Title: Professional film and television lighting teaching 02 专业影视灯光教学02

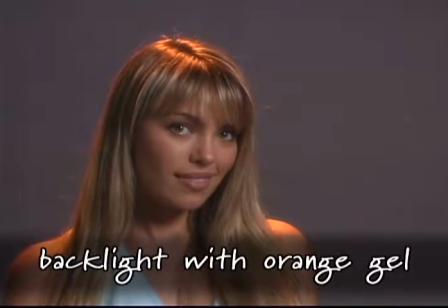(8:13)
An amber, orange, or rose-colored gel on the backlight will bring out warm highlights in brown or medium colored hair,
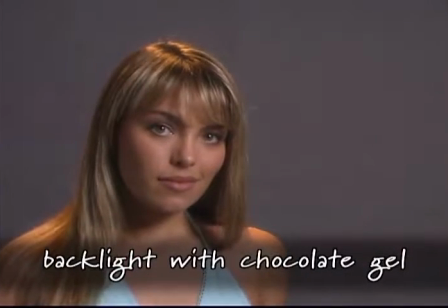(8:20)
and subliminally simulate a happy optimistic sunrise or sunset through a window in the background feel.
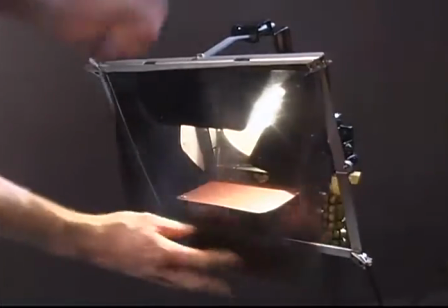(8:27)
If the backlight is too bright and you can't move it farther away, you can add an ND gel to bring the light intensity down.
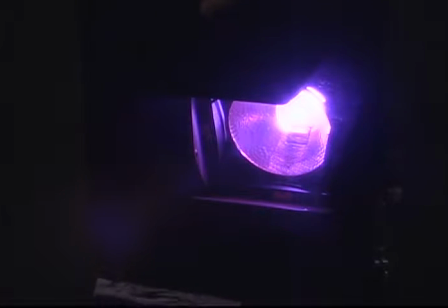(8:34)
A colored gel or diffusion gel will also bring the light down, but an ND gel does it without coloring or softening the light.
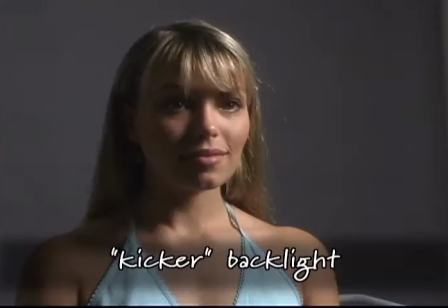(8:41)
A backlight positioned lower and to the side of your subject accentuates their jawline and is called a kicker. It's not an unquestioned absolute law of lighting that you're forced to automatically put a bright white rim of light around every subject in every shot.
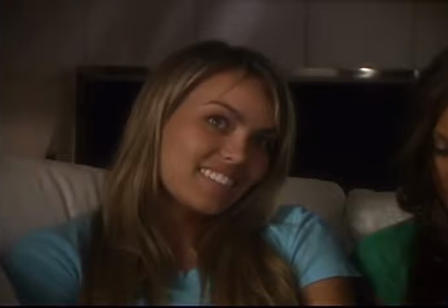(8:56)
You want to make sure your key and fill are dialed in as well as possible before turning on your backlight.
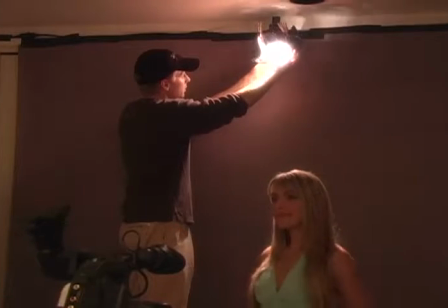(9:02)
But with the lower resolution and contrast ratio of DV compared to film,
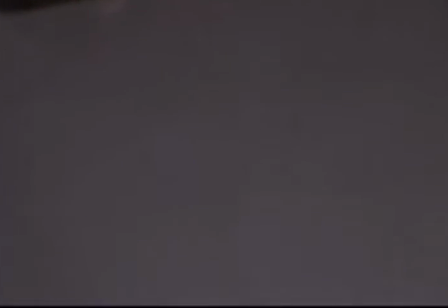(9:06)
I think it's good advice to use backlighting wherever it's appropriate to define your subject and add sparkle, shine, and a professional polish to your footage.
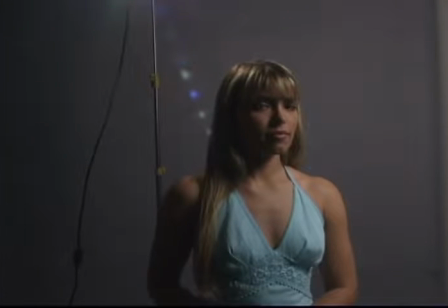(9:18)
One thing to watch out for when positioning your backlight is lens flare.
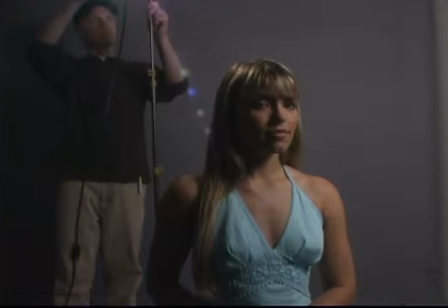(9:23)
When a light is shining directly on your camera lens, you'll pick up a pattern of dots across your screen that's probably unwanted.
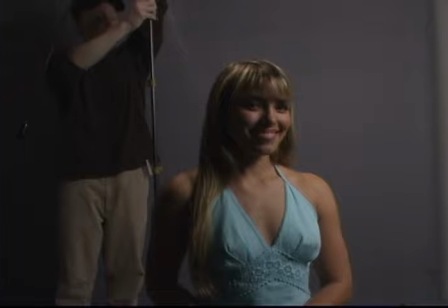(9:30)
To eliminate lens flare, raise the backlight high and aim it down so the light shines on your subject but not on the lens of your camera.
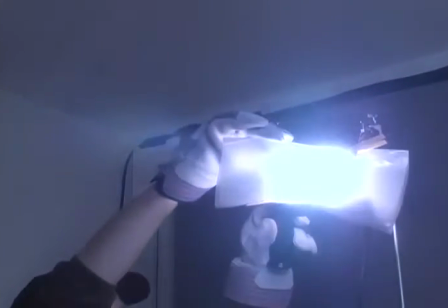(9:38)
You can also use the barn doors on the light to shield the lens.
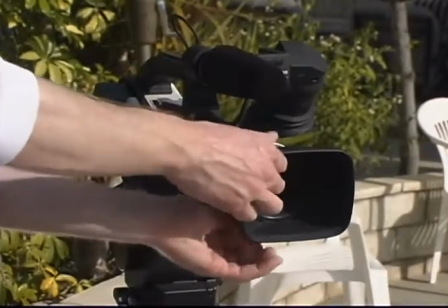(9:42)
Camcorders have flare hoods that shelter the lens from flare, though matte boxes usually do a better job because they're bigger.
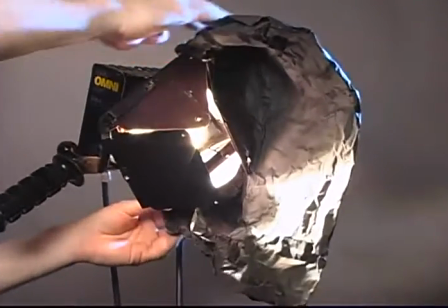(9:49)
In some cases, you'll probably need a little black wrap to fully guard the lens from direct light, either on a light itself or on the camcorder's flare hood.
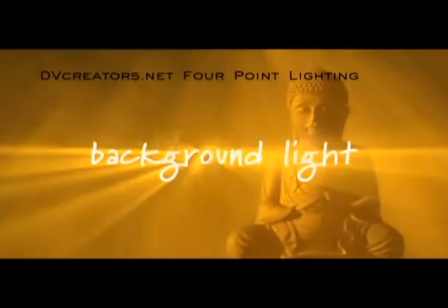The fourth point in our four-point lighting method is called the background light. With a separate light, you can further distinguish your subject from the background by lighting the background darker or in a different color than your subject.
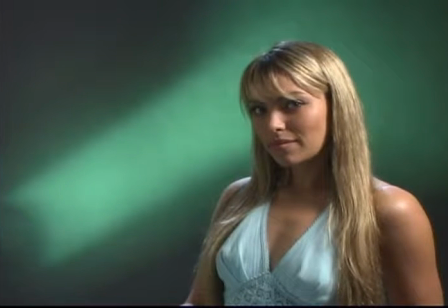(10:16)
The technique of lighting different layers of your composition, like foreground and background,
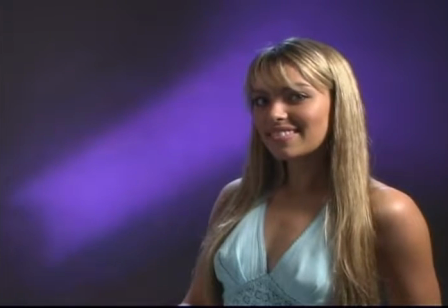(10:21)
with different intensities, colors, or qualities of light is called layered lighting.
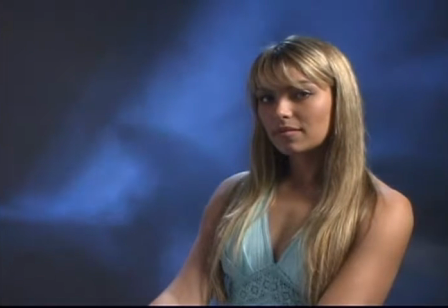(10:27)
The secret to cool background lighting is to cast a pleasing pattern of light
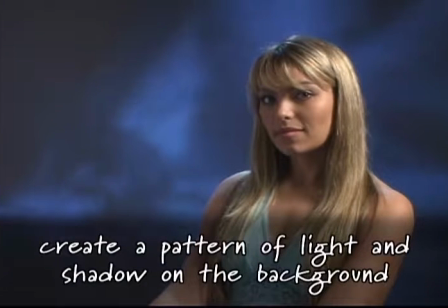(10:32)
and shadow on the background to add visual interest as well as further separate your subject from the background.
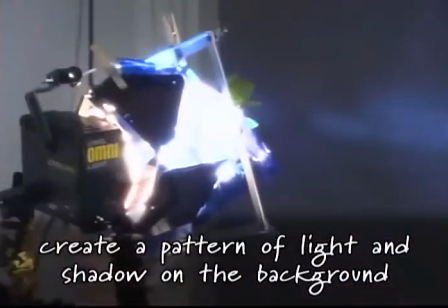(10:38)
We often use a Lowell Omni light for background lighting. The Omni is a focusable hard light.
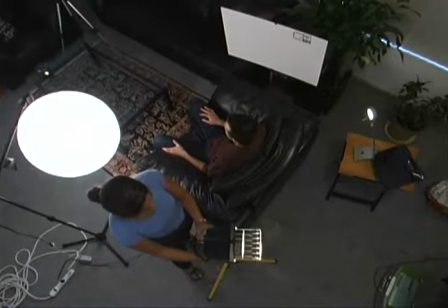(10:44)
By moving a lever, you can adjust the beam from wide to spot. A halogen work light from a home improvement or hardware store could also make a fine background light.
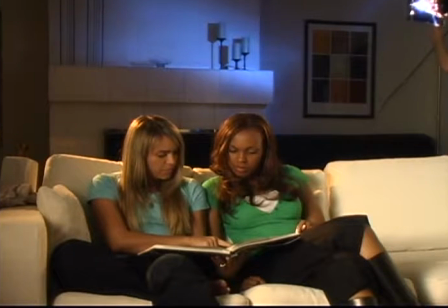(10:52)
You want the background light high enough and at enough of an angle to avoid too many highlights off shiny background objects that could compete with your subject for attention. Often, a colored gel can be added to your background light to further distinguish the background from your subject.
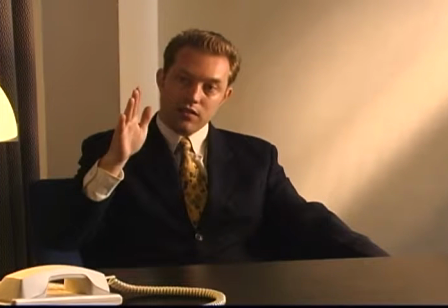(11:08)
Closing the barn doors to a diagonal slash with an amber gel creates an optimistic morning ray of sunlight through the window splashing on the wall kind of effect.
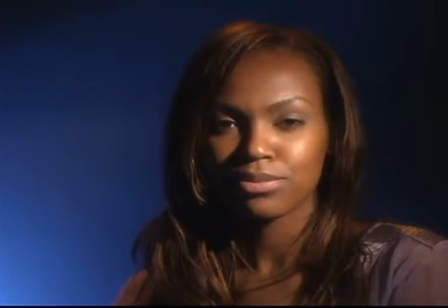(11:17)
A blue gel for your background paints more of a moonlight, mysterious, or techno look.
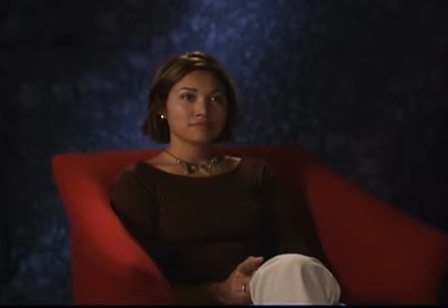(11:22)
A gradient from light to dark on the background is also very effective.
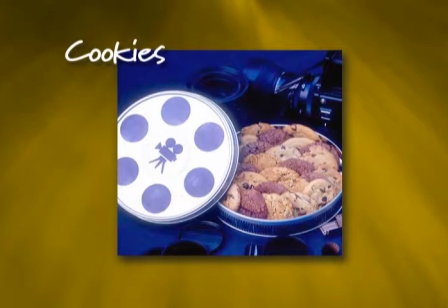(11:30)
A cookie is a tasty treat to provide your crew while shooting. It's also short for a professional device called a Kukulorus,
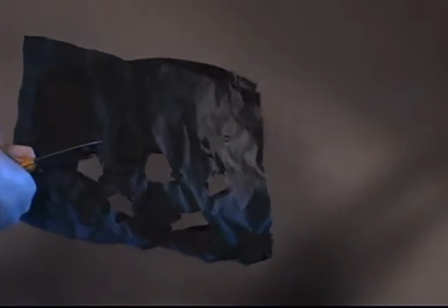(11:37)
which has a variety of shapes cut out of it and is positioned in front of a light to cast an interesting pattern of light and shadow.
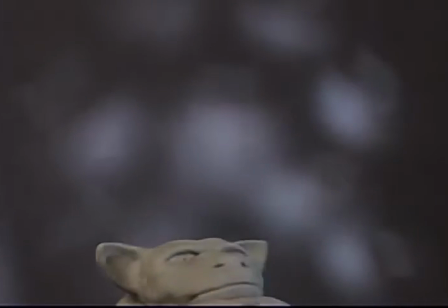(11:44)
You can make your own cookies out of dough, chocolate chips, I mean,
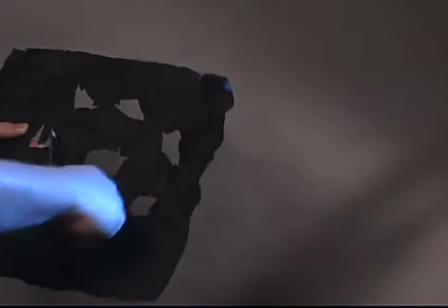(11:48)
you can make your own lighting cookies by cutting shapes out of black wrap or black artboard, or you can use a plant,
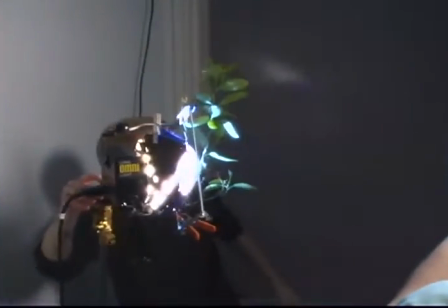(11:54)
branch of a tree, window frame,
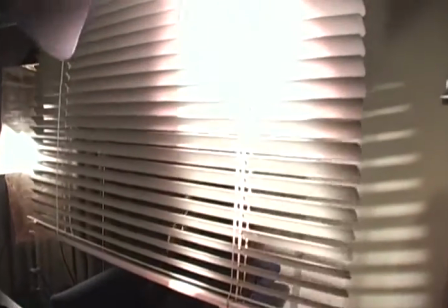(11:56)
Venetian blinds, or any other object with a random or regular pattern to get a great pattern of light and shadow on your background.
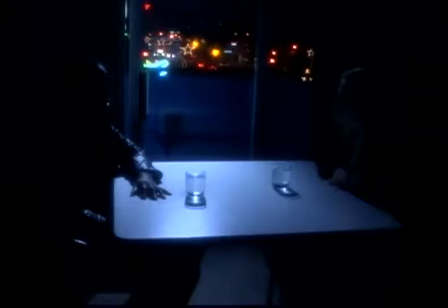(12:03)
If you're shooting an extended scene indoors at night and windows are visible in the shot,
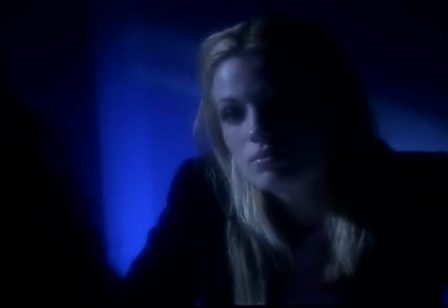(12:09)
shine an OmniLight with a blue gel through a Venetian blinds or a window frame shape on the wall behind your shot. This is Moonlight. That ends our walkthrough of four-point lighting, covering many of the options and tools. Now let's summarize.